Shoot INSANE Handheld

welcome to the new video. I know, that was very smooth, we know that. Glad you're here, I'm glad to see you and meet you in a way, like from distance, but we meet.
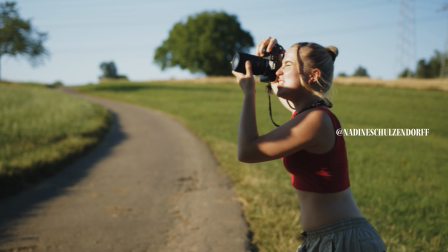0:35 Anyway, yeah, the sequence you just saw, me, Philip and Nadine shot this a few days ago. It was very cool to do, but the thing is, yeah, sadly, his tire got flat.
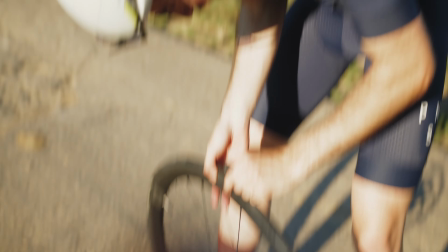0:48 We were not really able to get like more shots, so it was, yeah, we improvised a bit there.
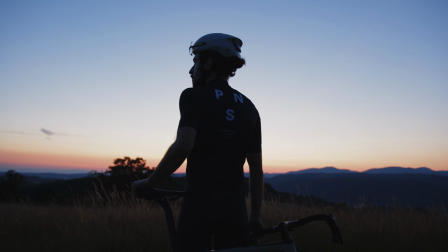0:55 We all shot this in Handheld, and this is what we talk about. They just give off like a very organic, real vibe to your videos, and you really want that sometimes. Especially documentaries are using that technique a lot. It makes you feel part of that scene, which is very cool to do, especially when you have movement or like you want to really have like an unpolished aesthetic. It just makes like a huge impact. So yeah, first thing is like just try to improvise. That sounds very superficial, and I know you're like, what? Yeah, I mean, of course you have to improvise. But yeah, hear me out. I just remember when I did my exchange in Seoul, Korea, we had this film project in university.
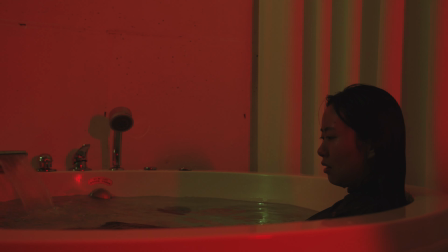1:35 We always had to do dolly shots. So dolly shots are like when you just move with something, like especially like a dolly, can help of course, or like something which gives you movement and you just go straight in front of it. Yeah, this is dolly shot basically. So we didn't have a dolly, of course, so we had to improvise a lot. So we used our surroundings and our items, what we had. Especially when we used a shopping cart.
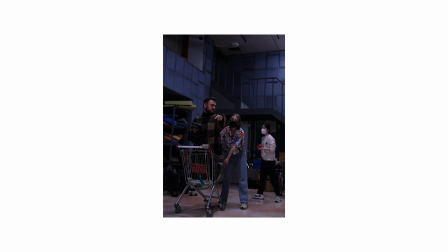2:02 Don't ask me how we were able to get this. But yeah, it was very fun, and we also used like a chair, like what I'm sitting right now. If you don't have any items with you or anything, what helps is like the ground.
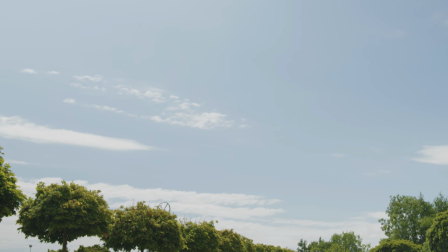2:17 It sounds very simple, but yeah. I also like to use a top handle. You can get these things like for like 30 bucks or something. Go get it. It helps you get like very cool shots.
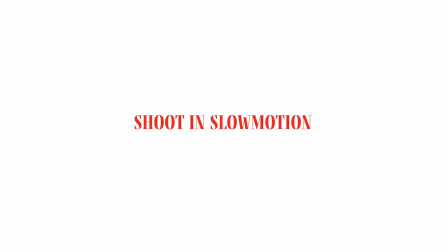2:29 Sometimes it's just more comfortable to film with. So a very obvious tip is to shoot in slow motion. Yeah, we all, I think, did it at one point. Slow motion is so much going on the internet, and I mean it looks good.
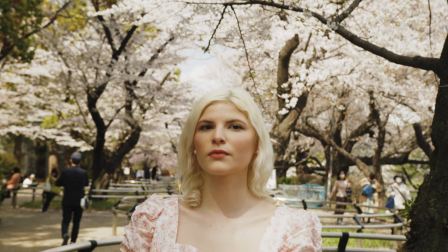2:43 There's a reason there's like so many slow motion shots, especially when you do corporate stuff. It can be like very easy when you have like no gimbal and just learn to shoot handheld, and slow motion always works very well. The thing is, you can just like slow down your footage in post-production. What you like to do is like shoot at 50 frames per second or 60 frames per second and double the shutter then. Yeah, this helps to get like a lot of shakes out, of course. But I feel like sometimes 60 FPS or 50 FPS, they're good, of course.
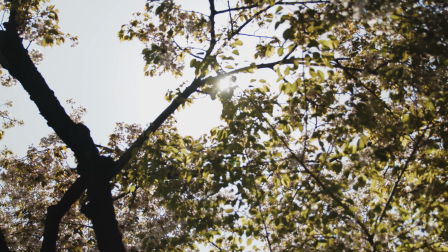3:15 They're there for a reason, as I said, but sometimes you just want to have like the real emotions.
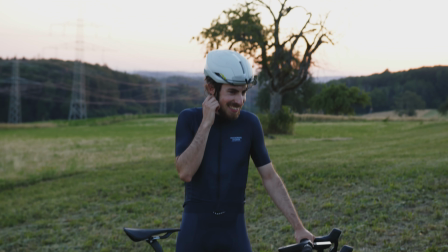3:21 And how you get that? If you have the real-time footage. What I want to say with that, if you film with 24, 25 FPS, depends where you're from, US or Europe. Anyway, I'm from Europe. Yeah, random fact by the way.
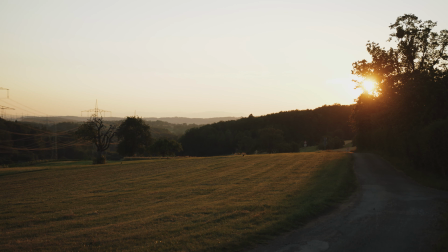3:34 Combining that with handheld shots can be very powerful and have like a huge impact into your story. But yeah, don't be too crazy with shakes, of course. If it's too shaky, you don't barely want to use that footage anyway.
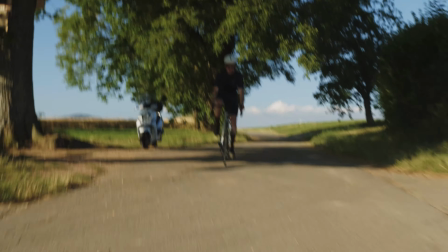3:47 So there's like a thin line, I guess, in a way, and which you shouldn't like cross. You can do it, like, of course, just do it. You can like get experimental. If you want to get it shaky, do it very shaky, bro or sister. I know. I have no idea if I have like more male or female audience. I have no idea. Doesn't matter. You're great how you are. Another tip is to shoot wide. So there's a difference if you shoot with, for example, 18mm or like 35mm.
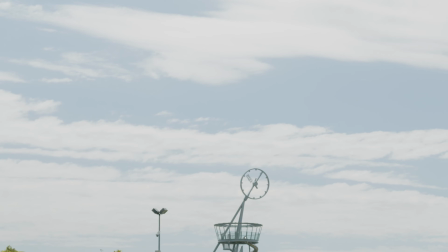4:19 And the thing is just like if you shoot wide, you notice the shakes less in a way. If you have like a very zoomed picture, you notice shakes very, very easily.